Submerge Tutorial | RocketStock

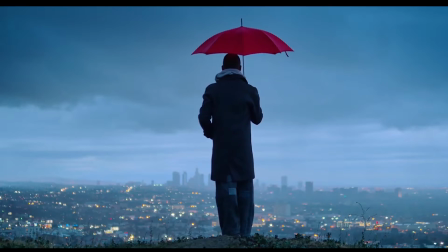Hey everybody, this is Matthew Naiman from RocketStock.com, and today we're taking a look at the Submerge collection.
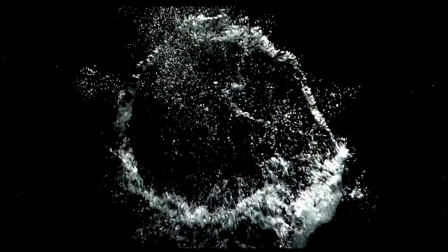Submerge is a collection of over 130 visual effects elements, all optically captured in 4K.
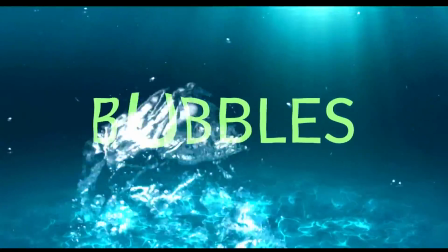Elements from Submerge are compatible with any nonlinear editing system, but let's start by taking a look at Adobe After Effects, Adobe Premiere, and Final Cut Pro.
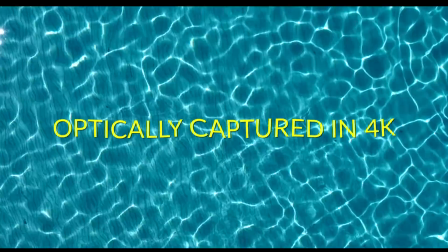So I'll meet you over there.
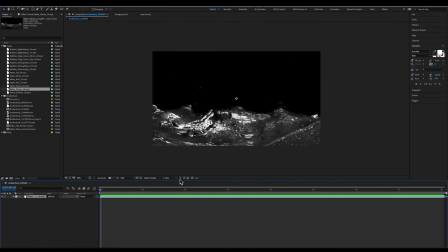So we're going to grab our water waves and drop them onto the timeline, and let's just take a look at this clip. As you can see, it's this sort of very beautifully shot, nice clear bubbly water sort of frothing and splashing.
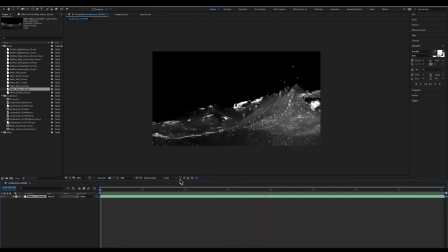It's really kind of a nice clip, and rather than use it as a visual effects element, I thought it would be interesting to show you how I might use it for a little bit of title design. So the first thing we're going to want to do is we're going to want to make ourselves a title. Why don't we make a title that says, I don't know, Submerge.
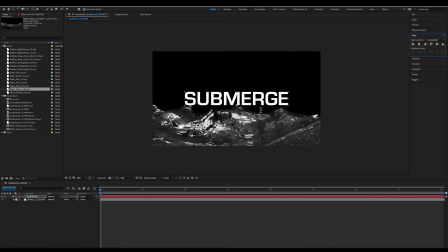I'm going to jump over to our line panel, drop it right in the center. Let's center our anchor point. And let's scale up our layer. Wonderful.
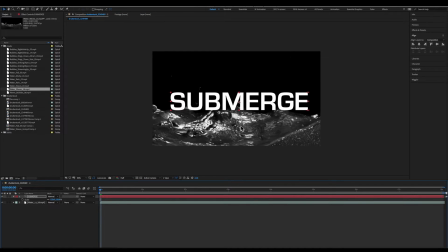So I think the first thing I'm going to want to do is determine whether or not I want some sort of animation on this submerge layer. I'm going to want to think about this ahead of time because there's going to be some pre-compositing involved for this technique.
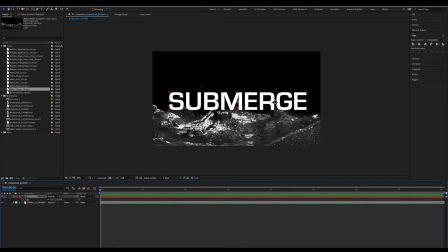So why don't we have the submerge layer start maybe down below the water.
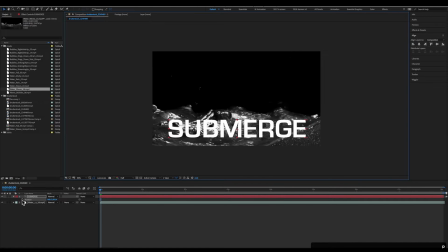I'm going to hit P to twirl up my position keyframes. And then on the first big splash, why don't we have Submerge pop up?
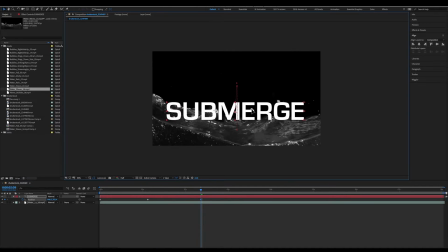And then as the water recedes, settle back down.
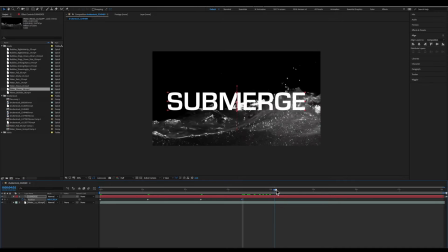And then maybe as the water swells again, it comes up a little bit more. A little bit down on the next one. And then a little up. And then a little down until it can settle and stay where it is for the end.
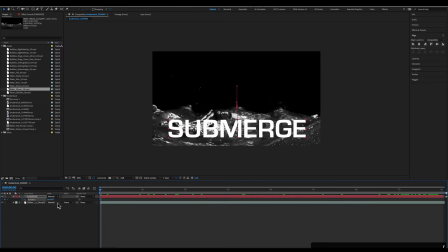I'm now going to open up my rotation keyframes, press U to reveal all my keyframes,
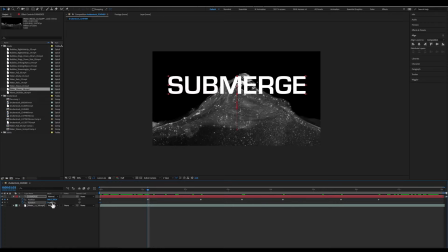and at key points I'm going to add a little bit of rotation to our text. And I'm just trying to animate this text to kind of mimic the movement of the water a little bit.
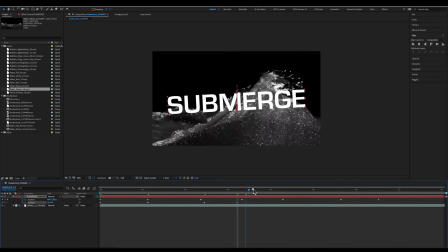Doesn't really have to be too accurate. You could do some really crazy stuff here and actually spend the time keyframe animating the text so that it looks like it's really on top of the water and riding the waves.
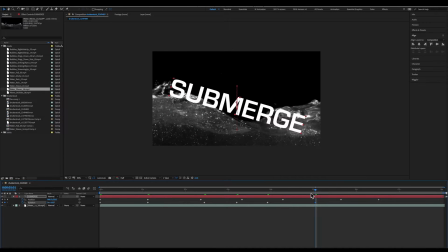But I think for the purposes of this tutorial, we're just going to kind of go for something pretty general.
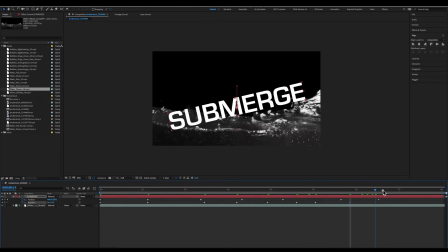And of course, I have no idea whether or not this is going to look right until I hit play, but it'll give us something to work with.
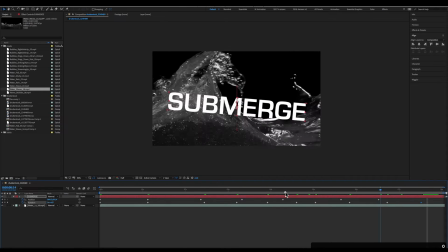Okay.
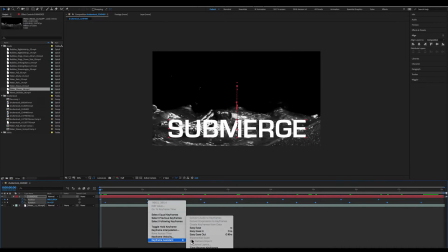I'm now going to grab all my keyframes, right click, keyframe assistant, easy ease, and let's do a quick preview.
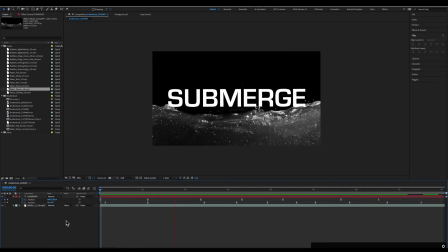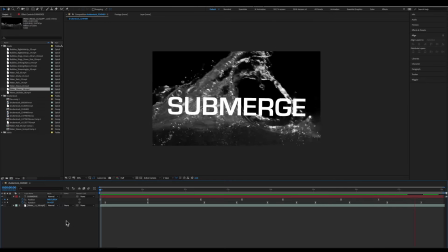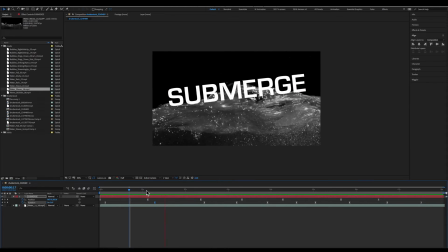Sure, it's not exactly perfect, but I think it kind of gets the point across. I'm just going to tweak these keyframes a little bit.
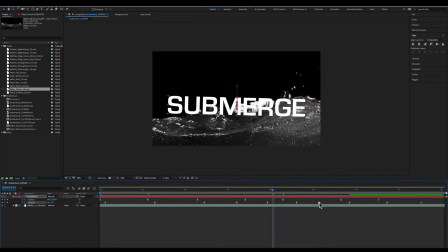And actually, I think about here I'm going to have it settle down just so that it can kind of end as a title that we can read for a little bit more time.
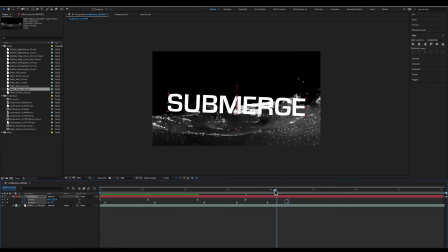Let's get rid of those keyframes and preview that again. Yeah, I'm happy with that. Great.
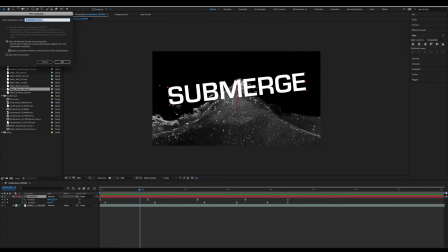Once we're happy with that, we're going to want to pre-compose this layer, and we're going to want to make sure that we move all attributes into new composition. I'm going to call this Submerge Animated. Click Enter.
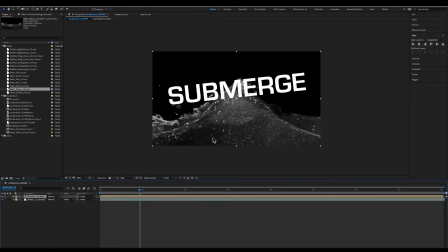And now we have one layer that has no attributes, that just has our animation baked into it, and that's important for what we're going to do next.
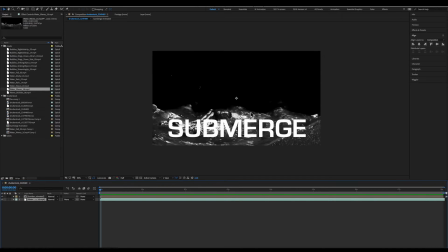Next up, we have our water layer that we were playing with, and you can see that it's actually sort of quite a bit bigger than our original layer.
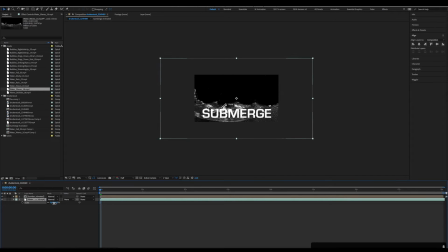I kind of like the center portion, but I'm now going to shrink it down a little bit. And once it's a scale that I think we all agree we like, I'm going to pre-compose it right there. Pre-compose, water, pre-comp.
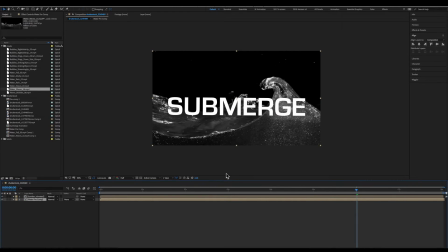Now we have two layers each that have no attributes, which means we can start doing some interesting things to it.
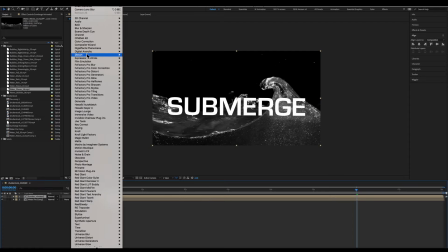On our submerge layer, I'm going to go up to Effects, Distort, and I'm going to look for an effect called Displacement Map.
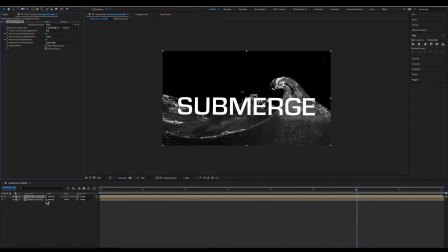Now, Displacement Map has the ability to grab other layers and use that layer's information to displace the layer you're applying the effect to. So I'm going to select the water pre-comp as our displacement map layer. I'm going to set both of these channels to luminance, since it's a black and white clip.
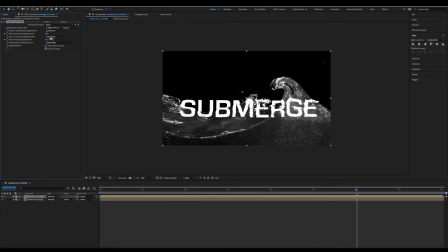And then I'm going to crank up the distortion amount. Now you don't want to go too far because things start getting really, really wonky. But I'm going to set them both at around 40. And then let's do a real quick preview so you can see what this effect is starting to do.
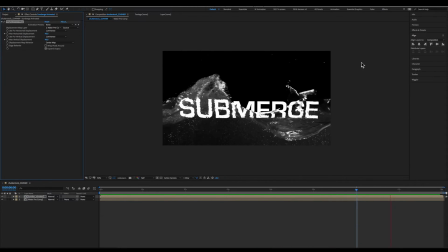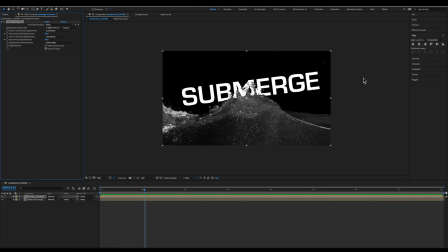As you can see,
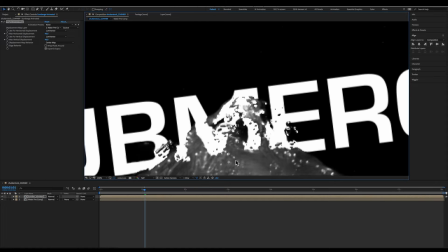this effect is taking our footage and distorting it based on the brightness value of the displacement map layer,
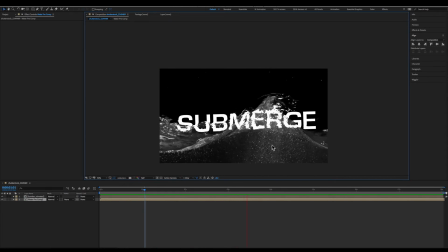which is really, really cool. It actually starts to look like refraction through water and give it a really kind of naturalistic watery feel.
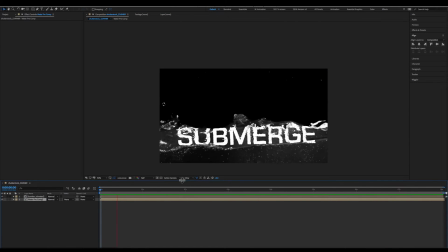Now, we can even cheat another effect to give us an even cooler look.
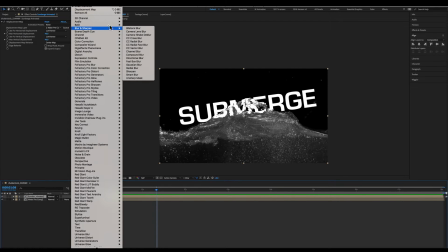We can go up to Effects, and we can go to Blur Sharpen, and we're going to select a camera lens blur.
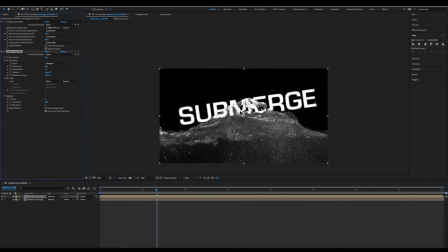Now, as you can see, we just totally blurred out our text. But the camera lens blur has a really neat feature where you can use a blur map to determine how much of your image is going to be blurred. This is usually used with a gradient so that you can have a fall off of depth of field in a shot.
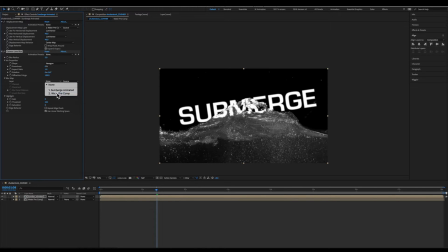But we're going to cheat it here because we're going to use our same water pre-comp as a blur map layer. And instead of kind of driving a gradient of depth of field, we're going to drive a gradient of blur that is motivated by some parts of the text being underwater.
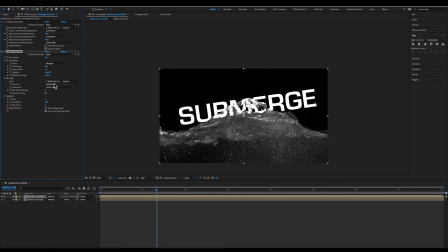So all I need to do is select that map, crank up our blur level, and you'll see that only the parts of the text that are occluded by water are starting to get blurry,
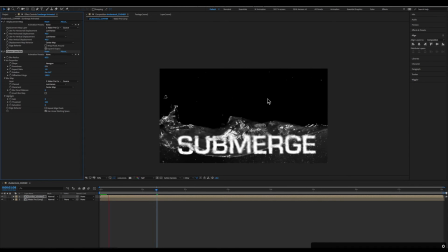which, once I preview,
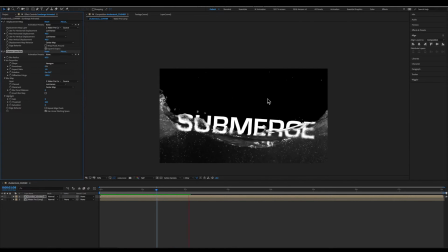just kind of reads as sort of an underwater distortion and helps sell that our text is actually partially submerged in the water.
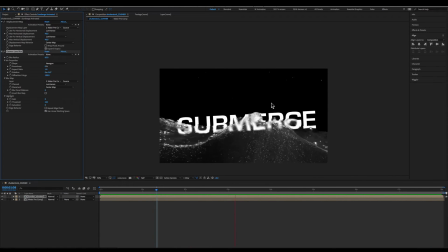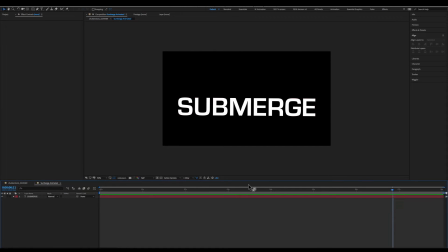Now I am still free to change things in our Submerge comp. All I need to do is double click on the pre-comp and I have full access to all of the attributes that we gave it before. So I can even change the text to say Premiere, which is where I'm going to see you for the next bit of this tutorial. Alright, see you over in Premiere in a second.
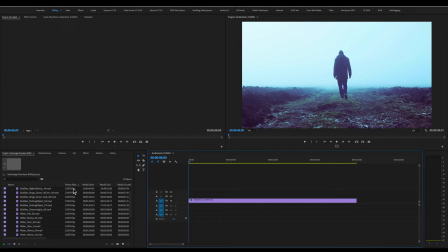Hey everybody, we're here in Premiere and I just want to show you how to really quickly spice up a shot in this software using some assets from the Submerge pack. So here we have a clip of a man walking down a muddy moor, walking down a muddy trail, into the distance.
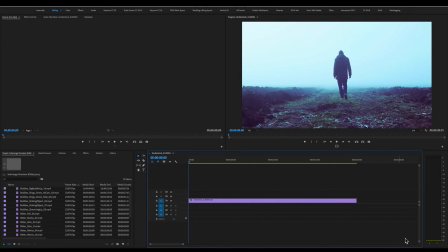Definitely looks like this could sort of be a rainy scene. There's definitely some light fog in the air. So why don't we jump into Submerge and let's find one of the rain clips.
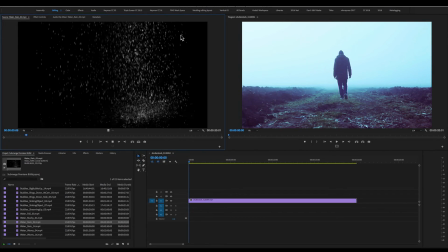So as you can see in the Submerge rain clips, we have wonderful rain falling against black, but we also have it hitting black floor, which is fantastic because in a clip like this, we're going to get that real rain interaction on the ground and it's going to make everything look a whole lot more realistic.